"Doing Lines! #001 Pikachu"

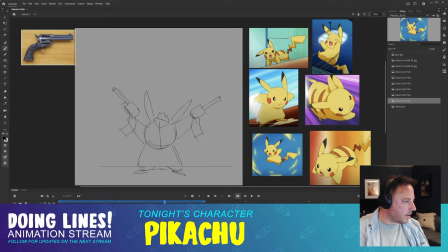(50:10)
You know what? These guns aren't going to slowly go into this position. I think they're going to bounce. We're going to have an overshoot frame here, which is where we go further than the keyframe.
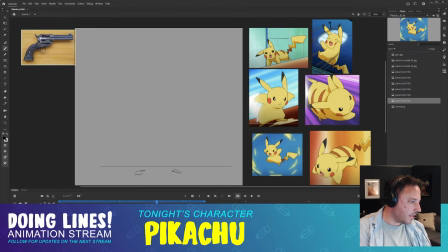(50:26)
And have this other foot drop too. Maybe that's it. Really ground this position.
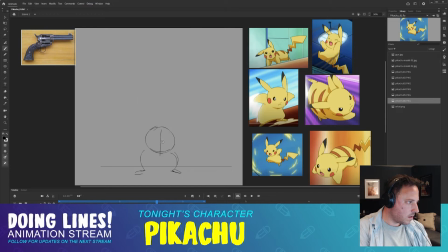Why don't we tilt the head a little bit when he lands? Because he's coming down on one foot first, then the second foot, so he might twist his body a little bit. So he's looking this way, straight down.
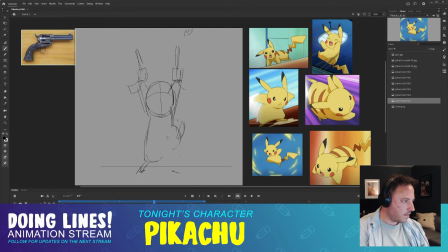Yeah, and a little turn there when his head comes back up.
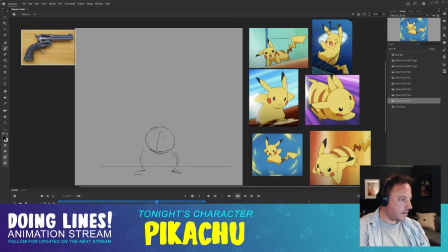(51:17)
Maybe make the eye line a little bit higher. So this is the nose here. It's gonna be like something like that. I don't know. I don't see any good reference for that. We'll have to kind of like do something that just looks on model.
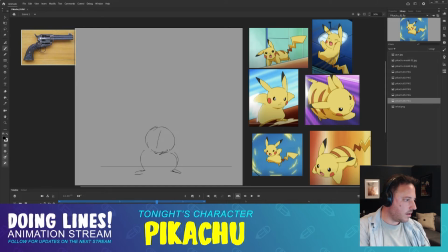(51:35)
Okay, so the nose is gonna be down here. And then right here.
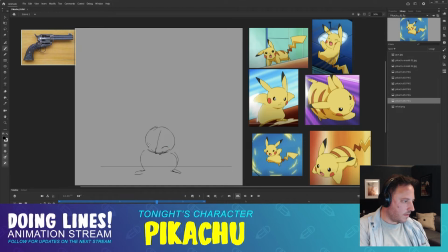(51:48)
Sometimes I'd like to draw facial features just to convey more expression in the frame.
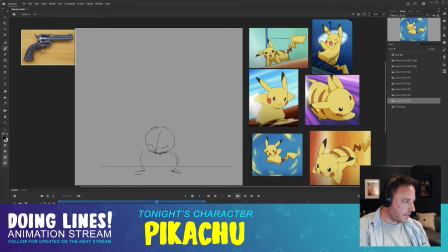(52:07)
No, that's too cute. It needs to have like these. This is okay. Boom.
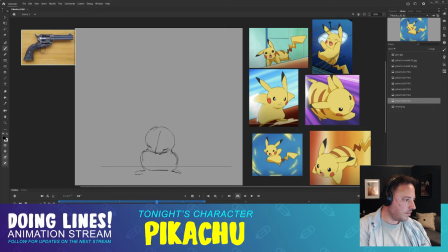Okay.
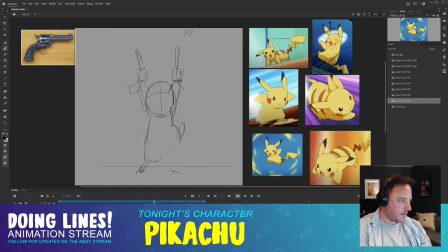(52:39)
Okay, let's get these arms to come down further and then rise back up to this position. So, up. So we have them come out with the arms attached right here.
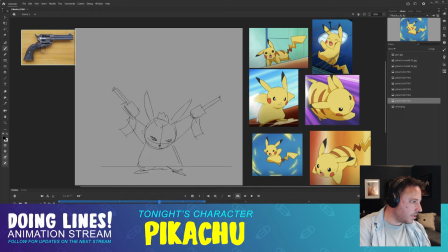(52:58)
Okay, so this arm shape looks right. This is too skinny. Nope. Well.
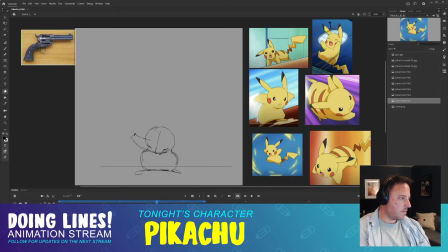It's just looking weird.
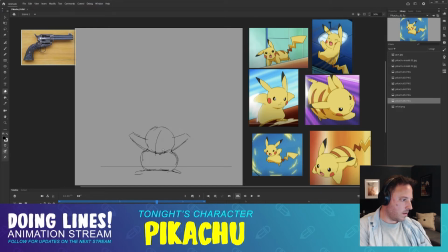Nope.
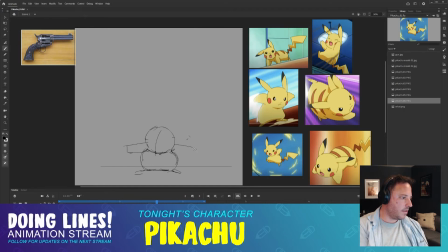(53:46)
These move down here. Just put a big old overshoot on these hands. Yeah. Okay.
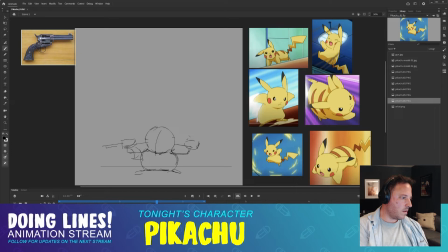Yeah.